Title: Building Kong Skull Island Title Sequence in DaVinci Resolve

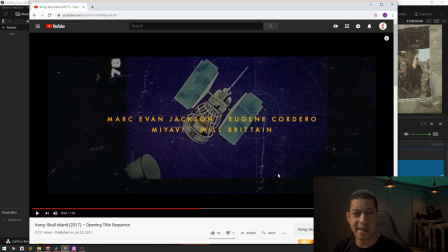[8:17]
And these are just, you know, things that are just reused. So you make a couple of elements and you keep just throwing it in random spots.
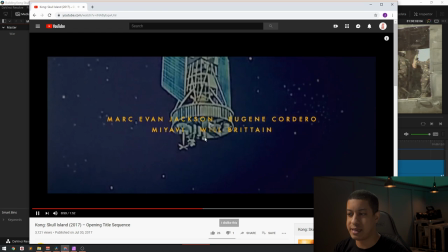[8:24]
These shots are going so fast that you would probably never notice it anyways, that it's being reused.
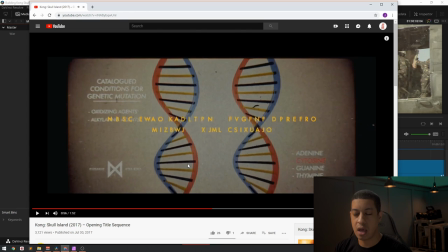[8:30]
It's just adding that texture to make it feel like it's older. And there isn't any like clean areas. There's something going on kind of everywhere. If it's grain, if it's some type of like vignette going on in the edges, if we have like this color,
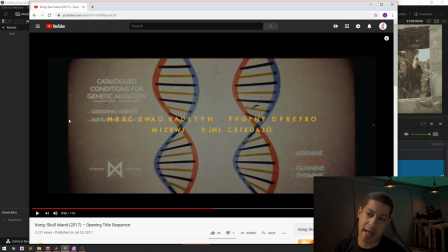[8:48]
it's almost like I ended up using color burn to do that, but.
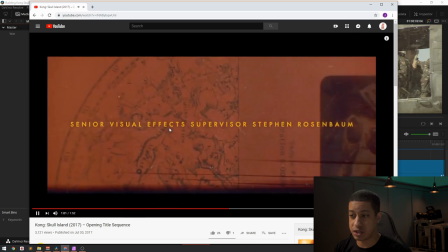[8:56]
So that's kind of the majority of this. It's just random shots. A lot of it's probably just stock.
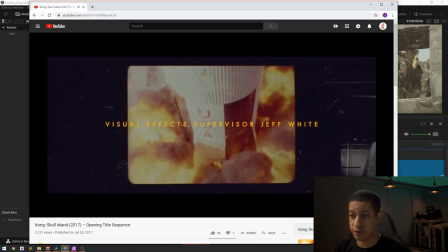[9:02]
Some of it's actually from the US government,
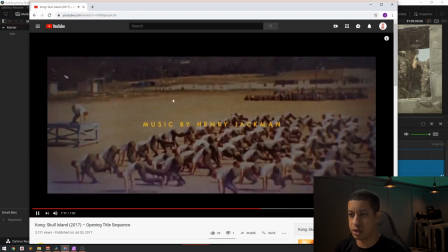[9:06]
but and you have access to use that if you did want to use it, because yeah, US citizens paid for it.
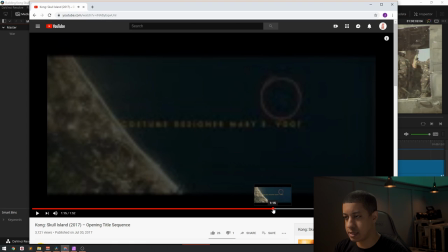[9:13]
And then here, let's go back to this, because I also seen this in here. Where'd it go?
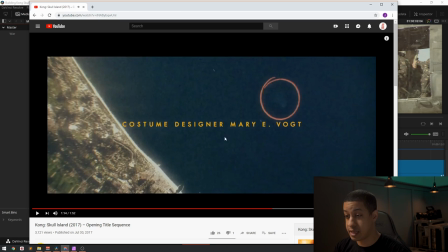[9:20]
So this is probably just today, like a satellite image that's done today. And then there might have been something there, there might not have been something there, but all you would really have to do is just have this circle,
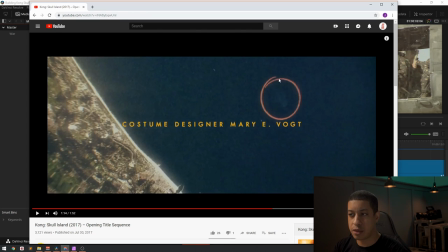[9:38]
throw it into Fusion, then throw a mask path, and then just animate that path to make it seem like it's being written on like that. That's all that is. So,
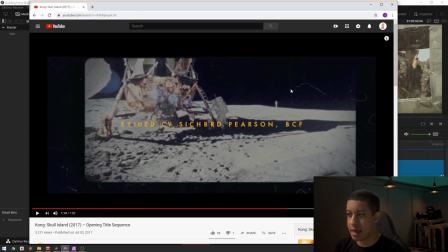[9:53]
And then for these, you'll see that there's like a lot of like hair kind of going over. There are a couple of, there's probably some stock footage that you could get that is either has an alpha or it's just on black that you could use.
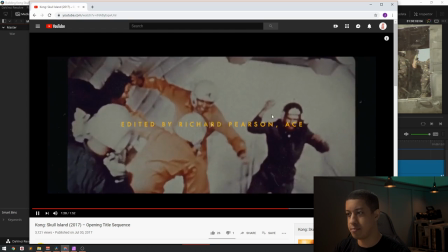[10:10]
But you could also just use an image and just continuously keep moving it. You have that option too.
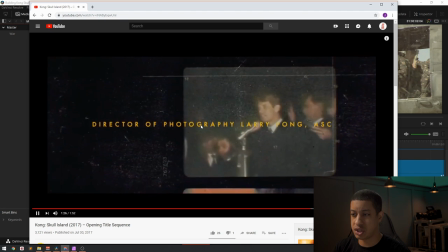[10:16]
So that's kind of it in a nutshell. It's just a lot of the same stuff going on, and then just changing it up. So they had the boxes where it was like here and a box over here.
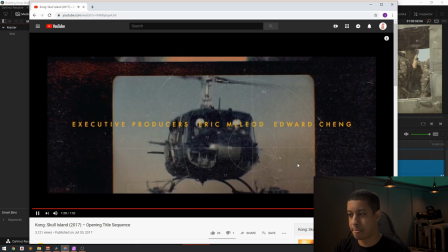[10:29]
So they changed it up and now they're kind of vertical. And there's those crosshairs again in like three shots back to back.
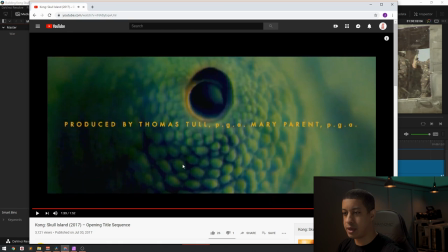[10:35]
There's another one of the crosshairs. So let's go into how I created what I did today.
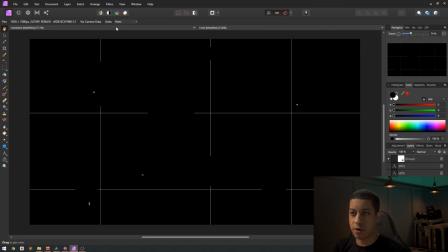[10:42]
So I whatever image editing tool you have,
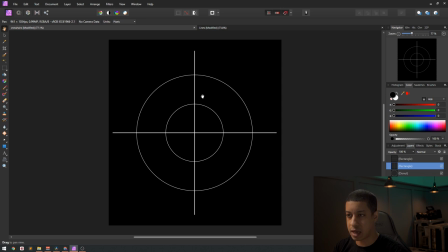[10:47]
all I did is I just made a couple of lines and some circles. And what I ended up doing is, I just have it on black to show you guys,
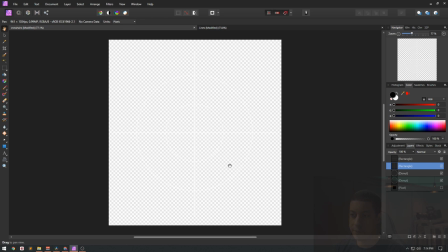[10:56]
but what I ended up doing is just having it on transparent and then save it as a PNG, just so I have that transparency so that I can use it in Fusion. But that's all it is, super simple to make my crosshairs.
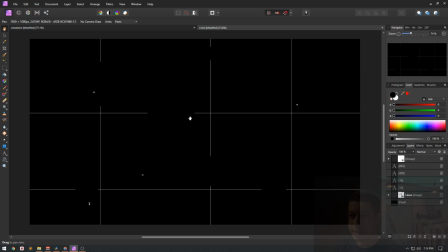[11:09]
And then over here, it was the same thing. I just made some lines and then I just threw a mask on, and I just kind of cut out some like little areas to make it a little more organic. And then I just put some random numbers at random spots that were pretty small.
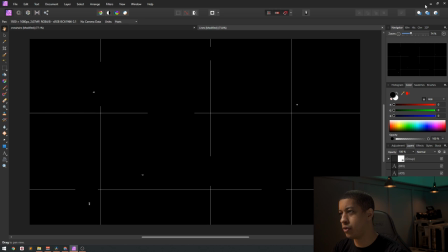[11:26]
And that's all I did there. So those are pretty much the only things that I have.
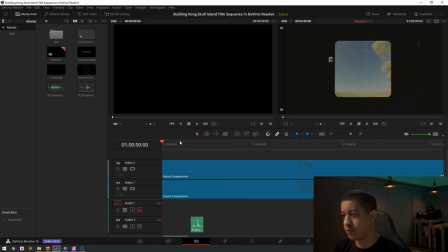[11:32]
And then this is kind of what I ended up creating here.
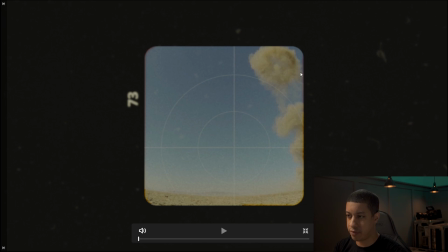[11:38]
So here we have the crosshairs. We have like that little bit of fringing, a random number here, and some dust.
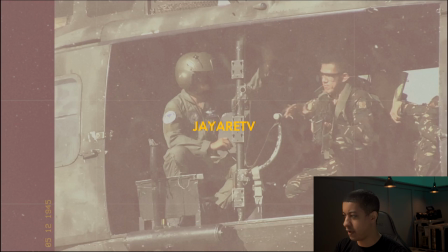[11:47]
And so there's that. And then I added in a sound effect. You guys probably won't hear that, but then it comes over to here.
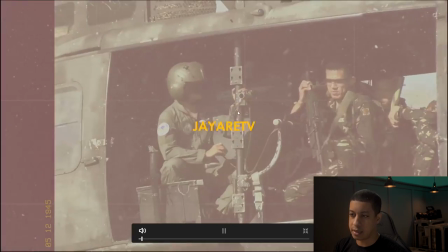[11:53]
And I don't know if you've seen that because I paused it, but the letters change, and then they just randomly change the random dates.
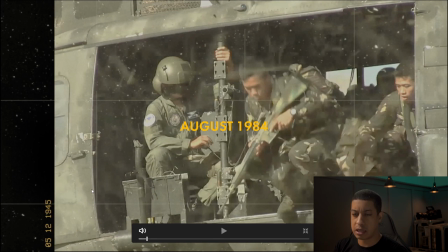[12:01]
In here, this could probably get a little bit of help, a little bit of extra color thrown on top of this, but it's just those lines that I previously had. Another like dirt layer that I threw on top, some random dates thrown here, and then all this footage that's in the background is just all stock stuff that I got off a stock site.
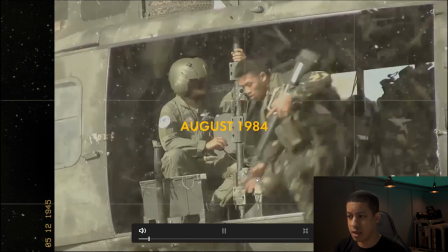[12:20]
So that's those two.